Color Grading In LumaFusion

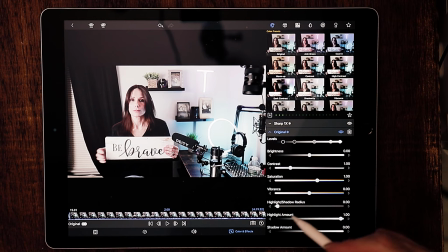I think that looks really good. Okay, so now what we want to do is begin to add in the elements we took out of the camera, like the contrast. And I don't like to add in too much contrast, because look what happens when you put in too much contrast.
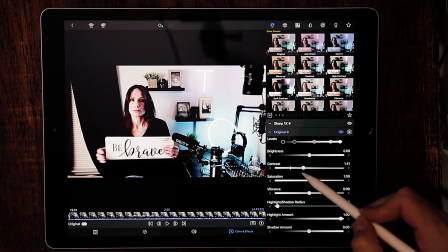It just, you know, it muddies everything up. It loses its clarity. So make sure you're not blowing out the contrast there. That might even be too much. I think that looks good. Now you want to add in your saturation and your vibrance.
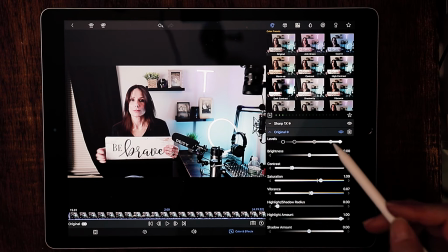Okay, so from here, now what I want to do, after I'm happy with everything, before I get to the LUT though, let me just bring you down to the gamma and hue slider.
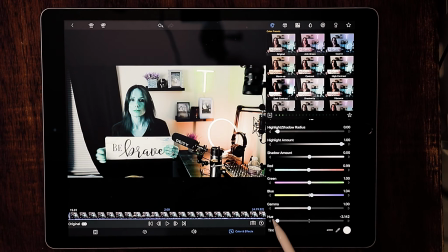Of course, the hue slider, I'm sure you guys have fooled around with this already, but if you want to do a special effect where you change up the color of your skin, make it weird kind of colors, that's what you would use the hue slider for. The gamma slider, I really would equate that to like the ISO in your camera.
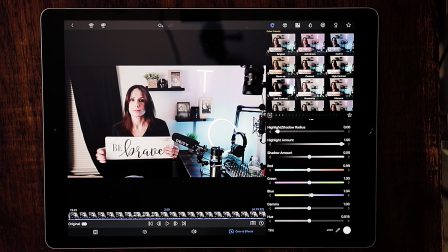So if your footage is completely underexposed, you think there's no way of saving it because it's just completely too dark, you can use this gamma slider.
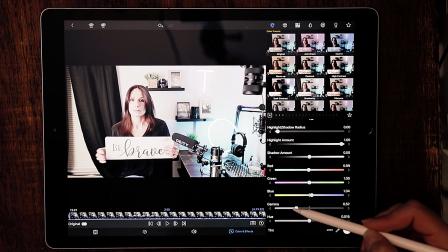Pull it down and make it significantly brighter,
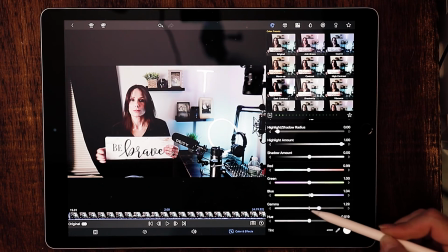or bring it down and make it a little darker. Whatever it is that you think is lacking of that image, you can fix it with the gamma slider.
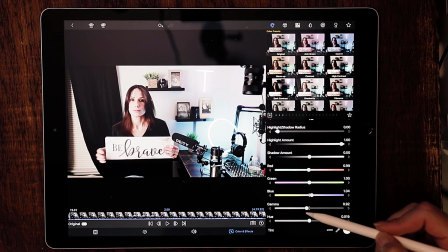But be warned, like ISO,
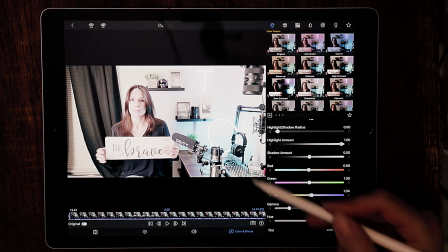the more gamma you're introducing into it, the more noise that's also going to be introduced into your image.
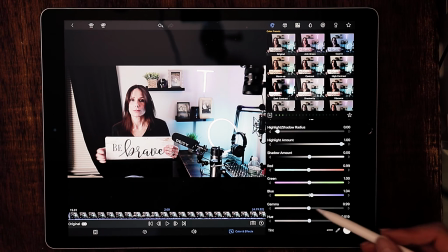So if at all possible, you can get away with not using the gamma, don't use it.
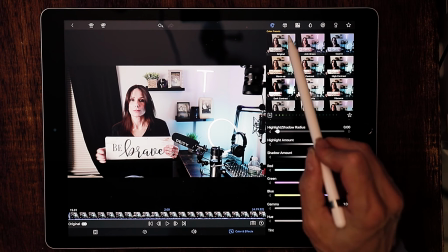Okay, so now we're going to work with the LUTs. So we're going to go over to the cube because all the LUTs are saved in a dot cube format.
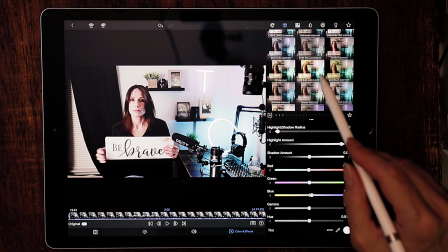And I have a studio LUT. So I'm going to go down to studio LUT. Everything is in alphabetical order.
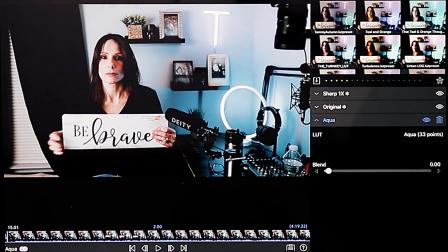And that's my studio LUT.
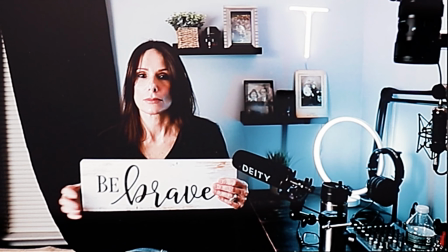Please never use the full value of your LUT because that would just, if I put that video out, it would look completely ridiculous, right?
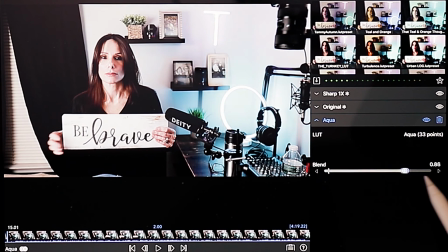It just would look phony and cartoonish. So pull it all the way down to where there's no LUT showing whatsoever.
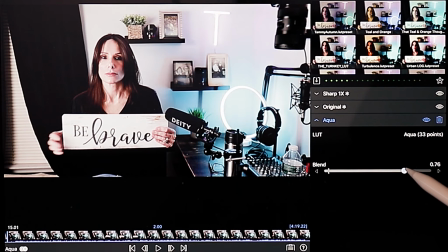Slowly go up from there and see what looks good.
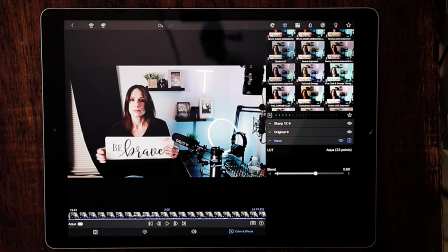Without looking too phony. And actually, I think that looks really good. Let me just see what a little more LUT.
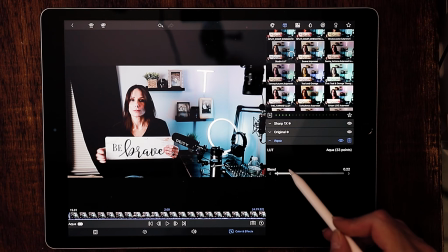Now, right off the bat, if I go up too high, looks weird.
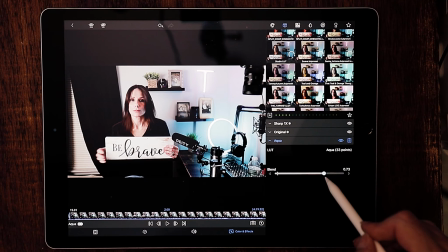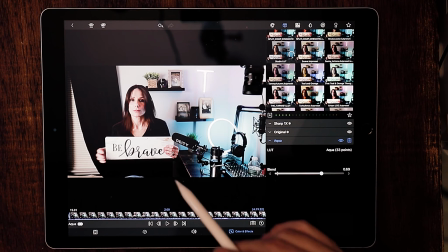I think right about there looks good because I can see that the wall here is still gray. This still has a purplish hue. My skin looks good.
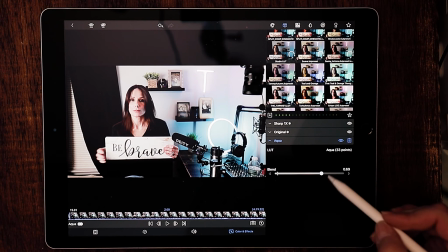Looks like it normally does. It doesn't have a red hue, but it just gave it a nice little color pop.
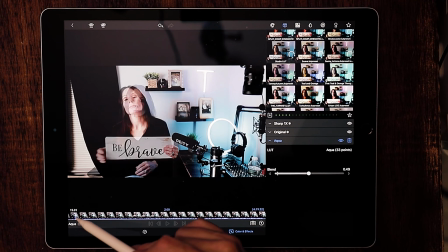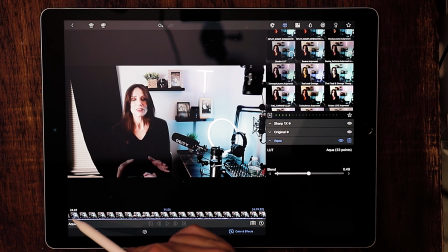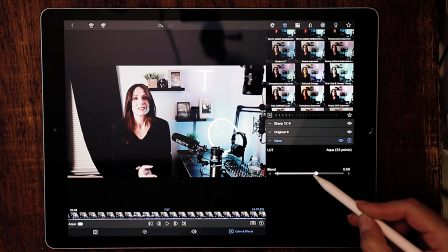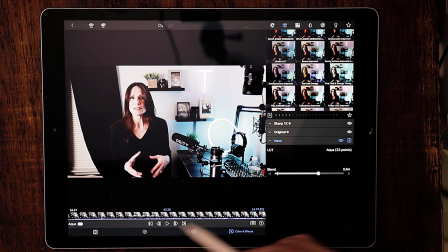Let's move it around just because, you know. And I just want to move it around a little bit because
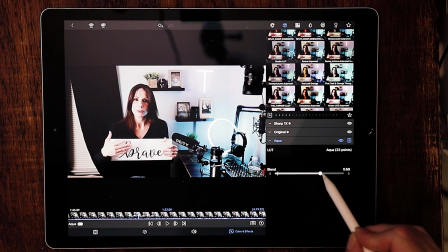sometimes when you move, the lighting changes, and I just want to make sure it's not too much in a certain area. I think that looks good.
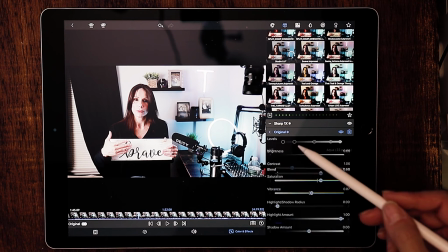Let's go back to original.
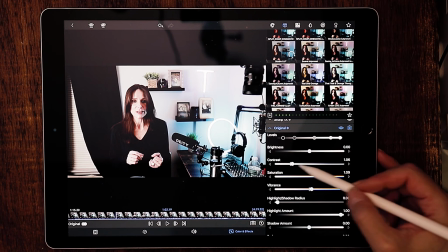And now I just want to come back to the contrast and see if I can add in just a touch more contrast a little bit.
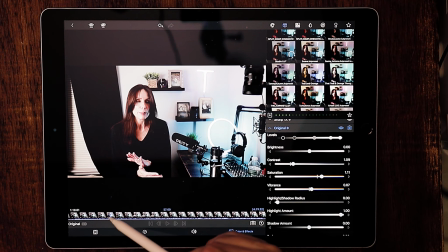And I think that looks really good. I just want to tell my ladies out there though, my ladies, see how it looks like I barely have any makeup on?
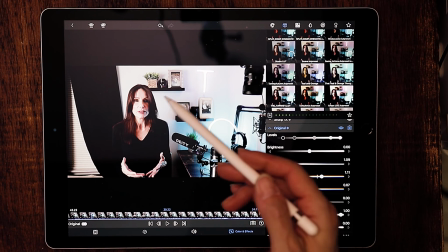Looks like I have nothing.